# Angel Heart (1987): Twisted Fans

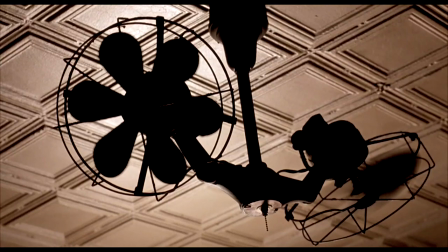1s
Fans, the kind that run on electric, twist with the wind of souls throughout the film.
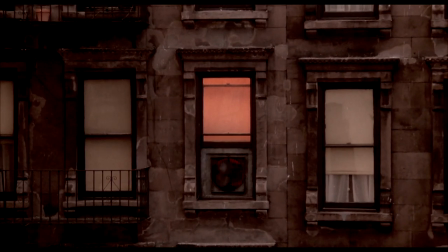8s
They are foreboding symbols of death and alternate realities crossing between worlds of the living and the supernatural.
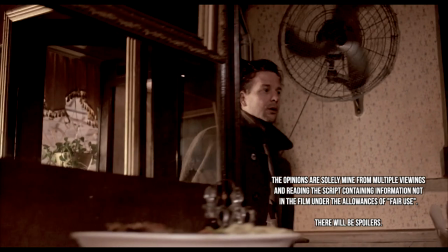18s
In this video, we review every appearance of them, including one or two other theories about the twisted fans.
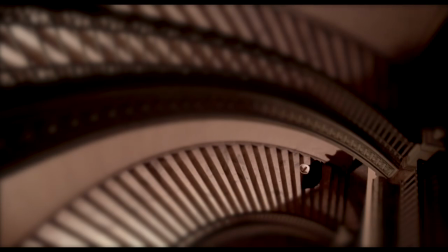26s
Angel Heart was released in 1987, written and directed by Alan Parker, and based on the novel Falling Angel by William Schwartzberg.
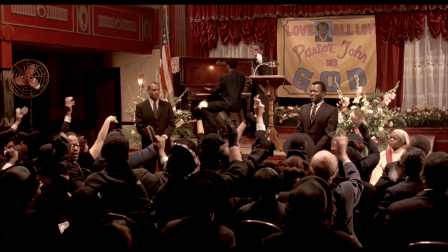36s
The first appearance of an electric fan is seen in the Kingdom Mission.
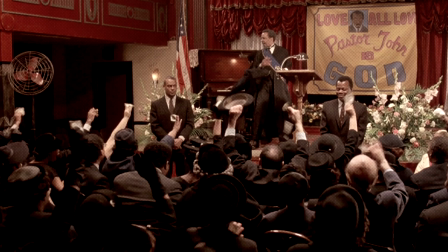41s
It is not power to cool the congregation in a crowded room, each dressed in black, but it is January.
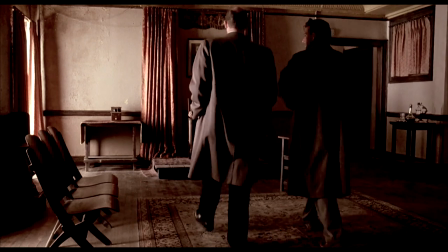49s
The next appearance is a very brief one. Winesap escorts Angel to the Inner Sanctum where he meets Louis Cipher.
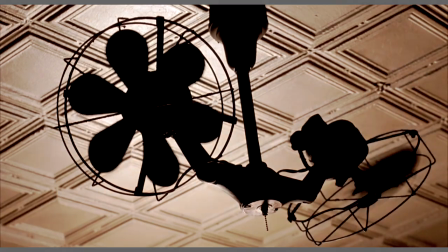58s
There is a very quick cut of dual fans. One is powered, the other is apparently not.
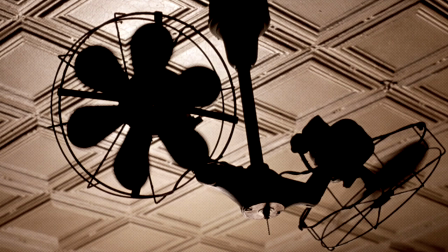65s
It may represent two realities, two identities, one similar to the other, but they are not the same.
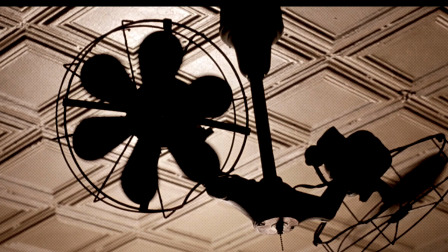72s
The second of the two fans spins like the other, but it is a facsimile, a pretender, as it does not have the energy to continue.
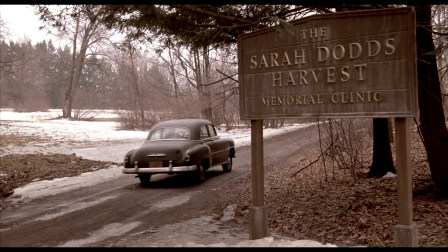83s
The next appearance is at the Sarah Dodds Harvest Memorial Clinic in the nurse's office.
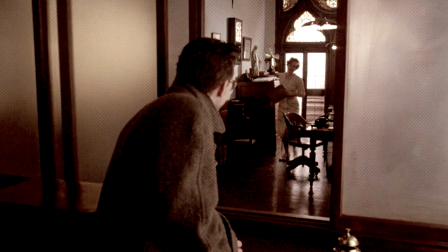90s
It is seen in the background, sharing cabinet space with religious displays. It too is unpowered, not cooling the staff dressed in white.
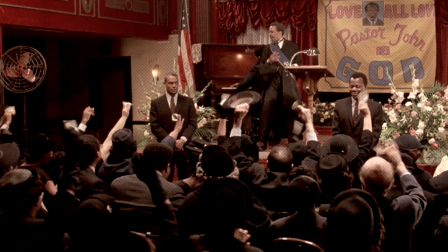99s
We have separate appearances where fans are unimportant set props that may
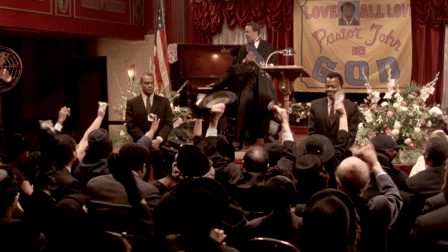105s
be seen anywhere from a religious sermon where no obvious traditional decorations are seen,
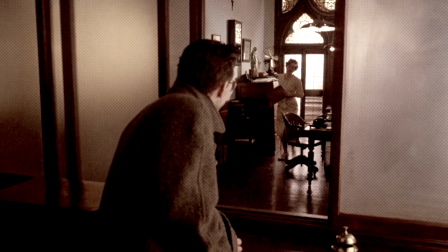111s
to a facility of medicine and science where decorations are present.
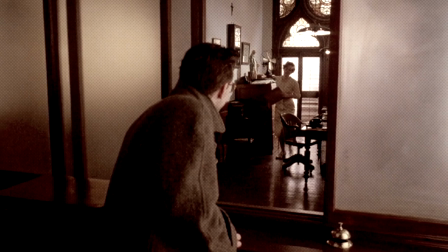116s
Fans call both those who are black and white, wardrobe speaking.
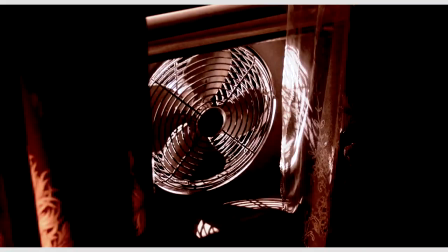121s
The next fan we see is in Dr. Fowler's bedroom. While the fan is not electrified, it turns clockwise,
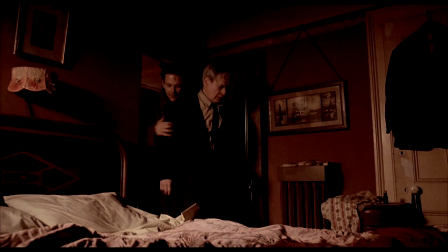130s
powered by karma, when Harry Angel brings the doctor into his room.
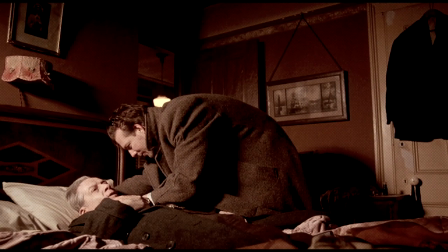135s
Harry Angel's visit to the doctor's soon-to-be deathbed begins to bend reality.
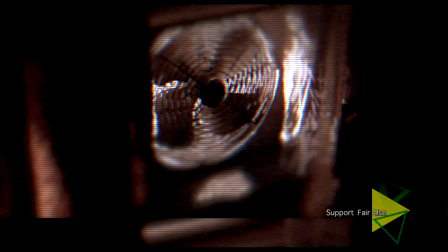141s
We see the fan change directions and twists counterclockwise.
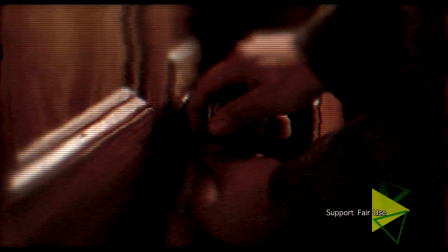146s
Harry locks the doctor in his room. We see the shadows of the fan blades.
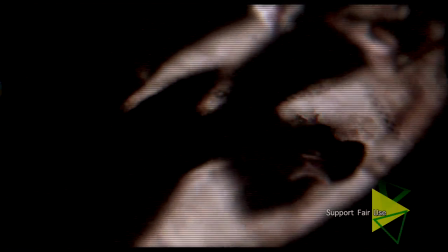152s
They twist back and forth over a mismatched pair of shoes.
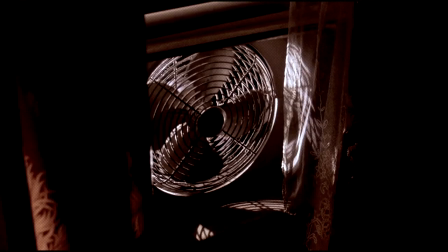157s
Does the fan represent two different realities playing over each other?
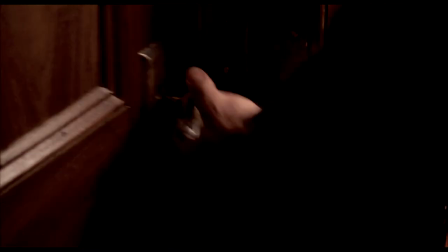161s
This cut repeats after Harry returns from the diner and discovers the body of Dr. Fowler.
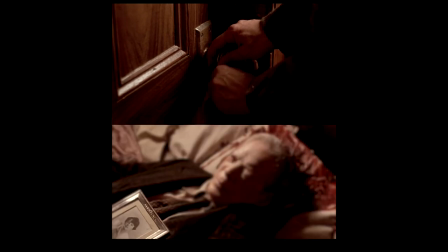169s
Does the two cuts of the shadows over shoes represent before and after Dr. Fowler's demise,
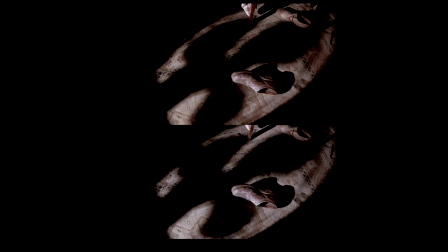176s
or does it represent one timeline shown to the audience twice?
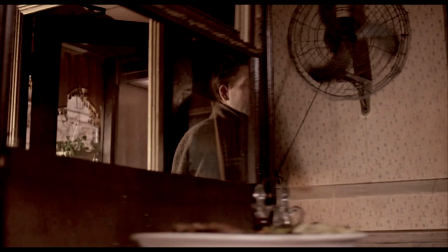181s
Next is the Italian Café, where Angel meets Cipher.
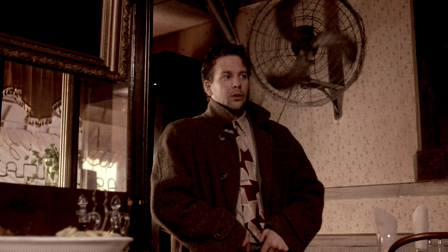186s
Angel adjusts his belt and poses underneath a powered fan. This is unusual in a couple ways.
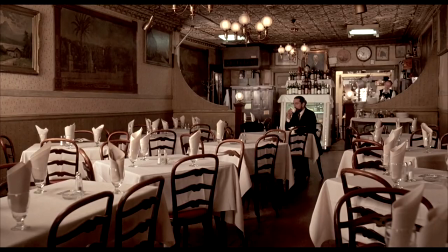193s
First, it's still January in an empty room on a street-level business near a glass door.
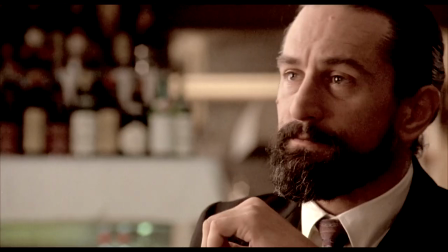201s
Second, with Cypher in the room, it appears the spiritual energy is too strong.
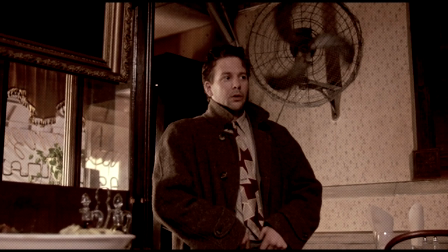207s
The blades move only one direction and may not even been switched on.
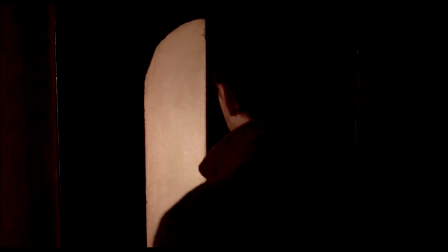213s
The following appearance of the fan is easy to overlook and miss, where Angel returns to Pastor John's inner sanctum.
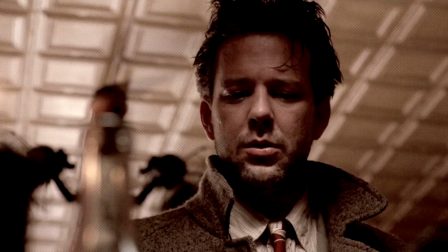223s
We see the blades turn behind Angel's back, its heir pushing him to open the mysterious cabinet of secrets.
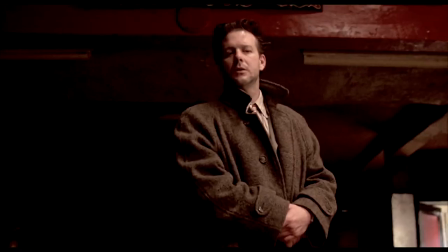231s
We see the inactive fan in the pulpit again, when Harry sees the lady in black sit alone in the second row.
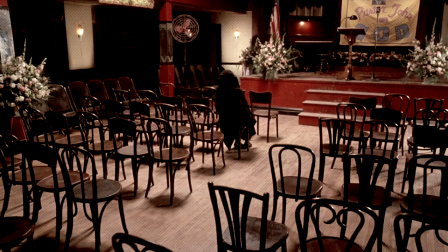239s
Unlike the upstairs fan, powered with no one to enjoy its breeze, this fan is not powered. Or another way to describe it, the fan is dead. Could there be a relationship?
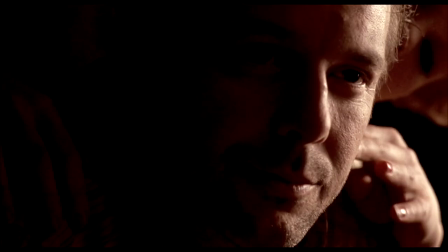252s
Up next is Angel's Daydream,
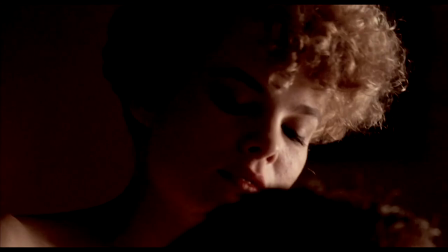255s
where he shares a moment alone with Connie as she tells him about her research into Johnny Favorite.
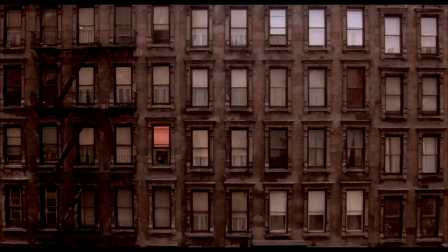262s
Angel has distant memories, including the fan in the walls of a New York hotel underneath a red window.
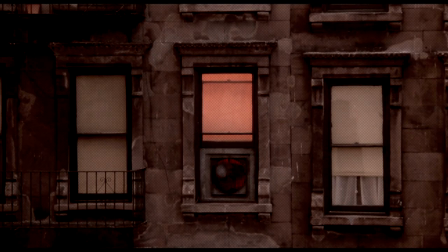269s
The blades spin quickly to sounds of a human scream. We do not know if it is powered by electric or other unnatural forces.
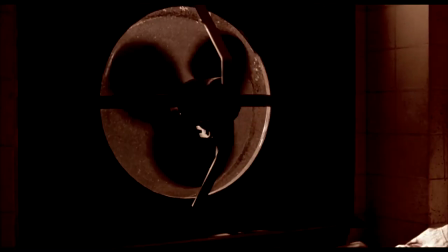281s
We do see the fan blades from the inside of the room as we, the audience, begin to get inside Angel's head.
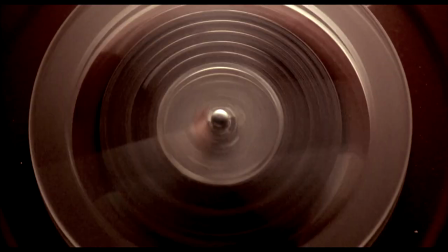291s
The turning blades cut to a tape player in an editing technique called a graphic match.
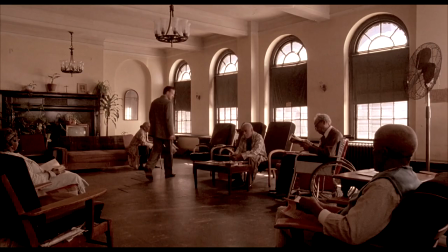299s
Harry Angel narrates his visit to see Spider Simpson. His retirement home showcases a fan standing in the corner.
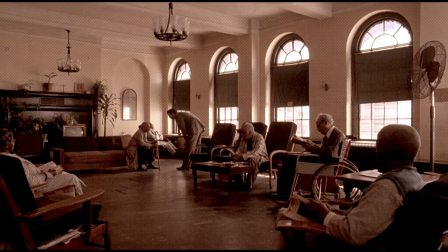308s
Again, it's an everyday set piece, unpowered in the month of January, in a room of freezing elderly.
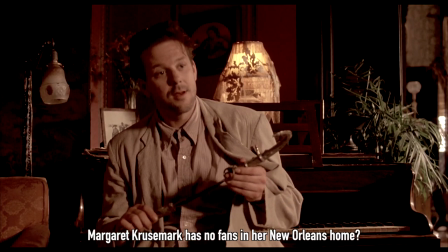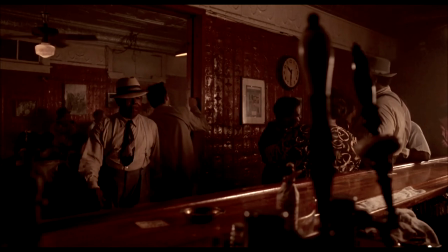322s
It's 10.30pm and a ceiling fan pulls the patrons at the Red Rooster where Angel first meets Toots Sweet.
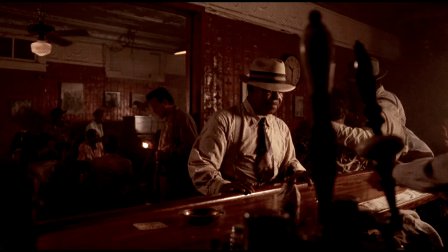330s
Angel waits for Toots to walk past him as Toots heads for the bar. Notice how Angel lights a cigarette in his preparation of a stage act. The fan is positioned to the far left, Angel in the middle, Toots to our right. Do the blades represent propelling their fates to play out?
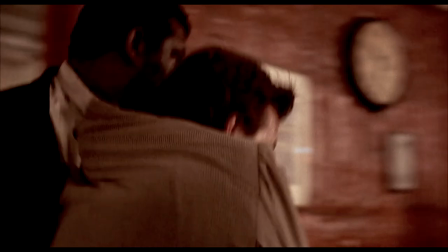350s
To continue, there is no stopping it, and Harry is tossed out five minutes later.
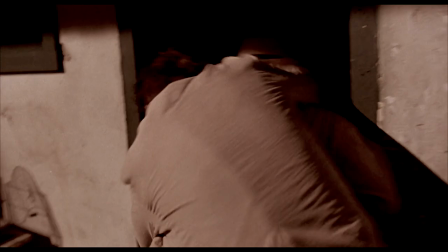359s
Much later, Angel confronts Toots in his apartment after witnessing his OBS ceremony.
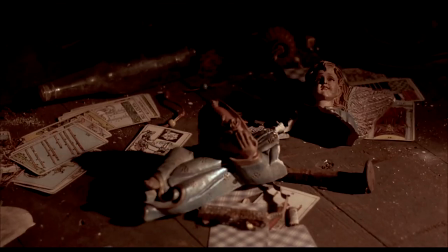368s
It is a brief yet violent confrontation. Angel stuffs his number into Toots' mouth and walks off.
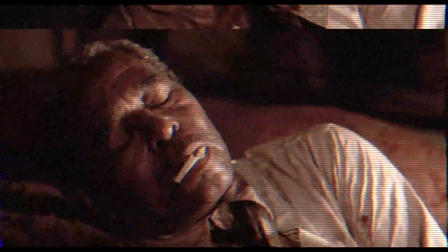376s
We hear the distant voice of Toots singing his requiem to a
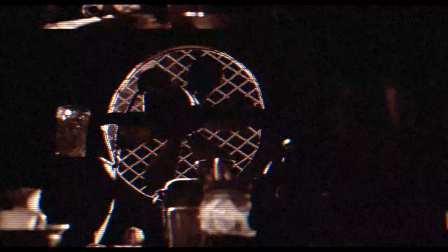381s
squeaking fan energized by Toots' sweet soul fleeting from his body.
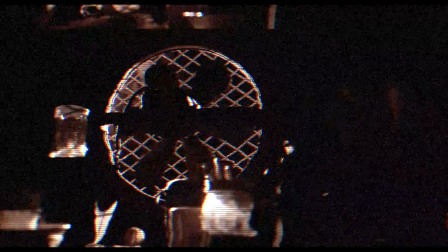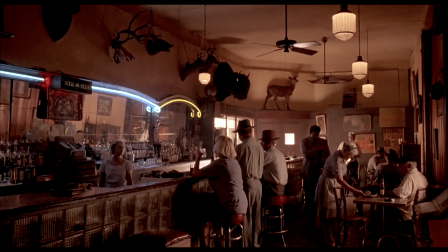392s
Up next is the Oyster Bar, where the theme of the place is trophy kills.
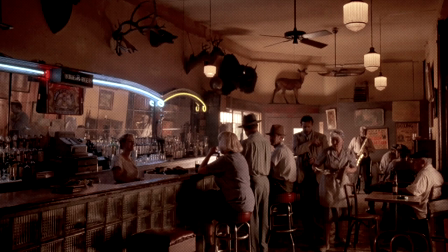397s
They are on display high on the walls. Angel makes his way to the phone booth to call Madam Cruzmark. The fans above him are powered, its speed set too low.
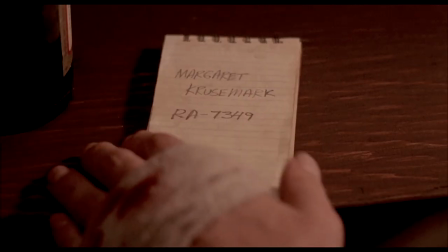409s
They pave his way to the phone, where Margaret, on the other end of the call, is unable to answer.
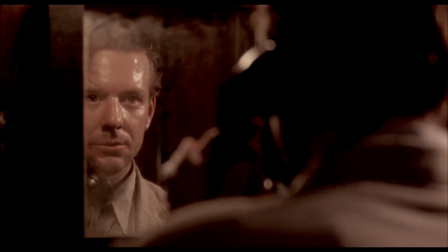416s
Angel has visions again inside the phone booth of a fan below a red window.
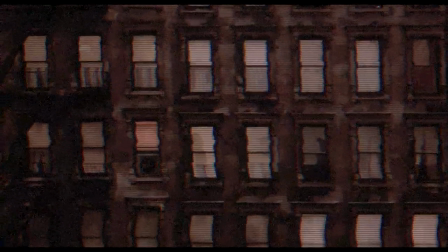423s
The bar and fans represent death.
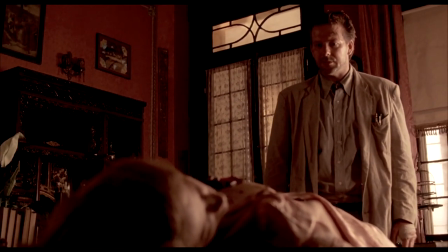427s
Harry Angel discovers the murdered body of Margaret Krusemark and tries to emotionally recover with a drink at a local bar.
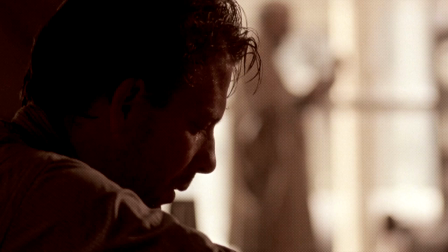436s
We hear both the piano keys playing Girl of My Dreams and the squeaks of a fan before
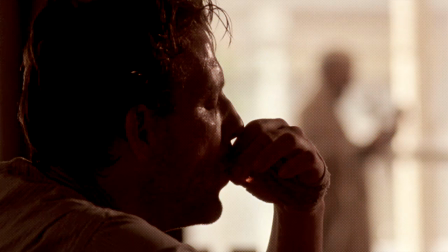443s
a close-up is followed by a mid-shot showing both Harry and the fan above him.
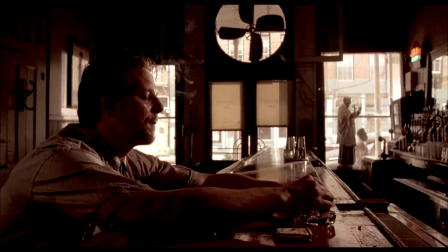450s
The fan is seen spinning clockwise and counterclockwise depending if you look into the mirror or not.
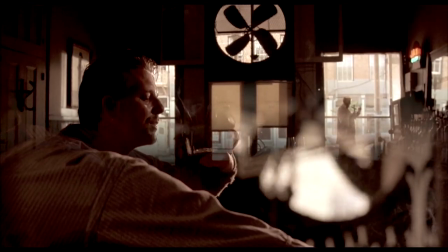458s
Karma from two spiritual realities power the blades because the reflection we see is a true mirror image.
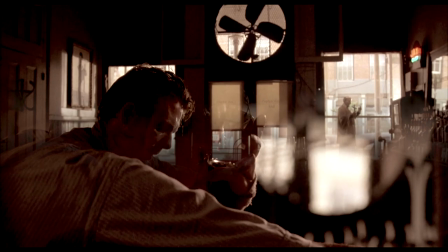467s
It's becoming more difficult to discern which one is real and which one is not.
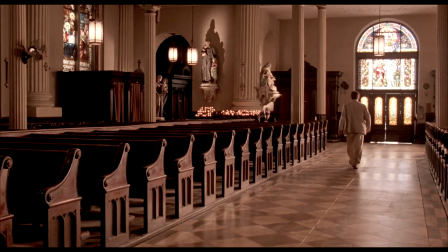472s
In a Catholic church,
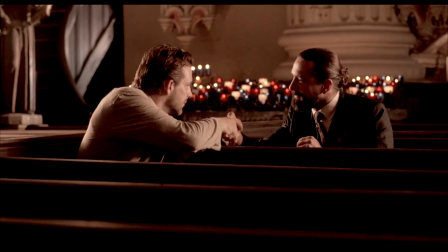475s
Harry Angel meets Louis Cipher to give him updates on his search for Johnny Favorite as grim as the news is.
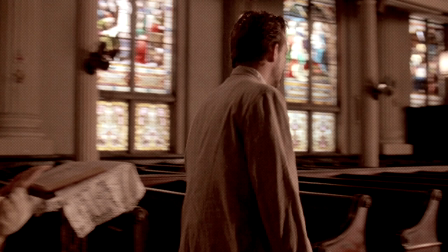482s
In the background, there are at least two fans mounted on the pillars.
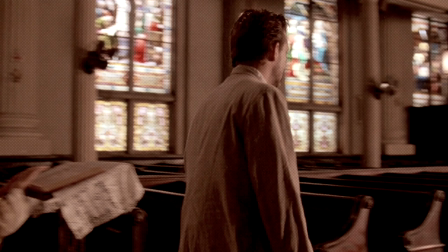487s
They are immobile, their blades frozen. The fans peer over its pews with the duty overseeing the followers.
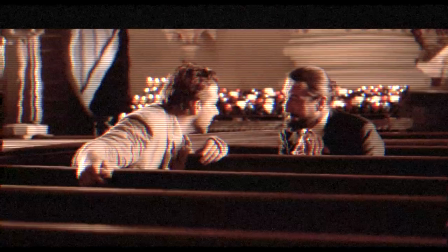496s
They move neither for an angel or a devil.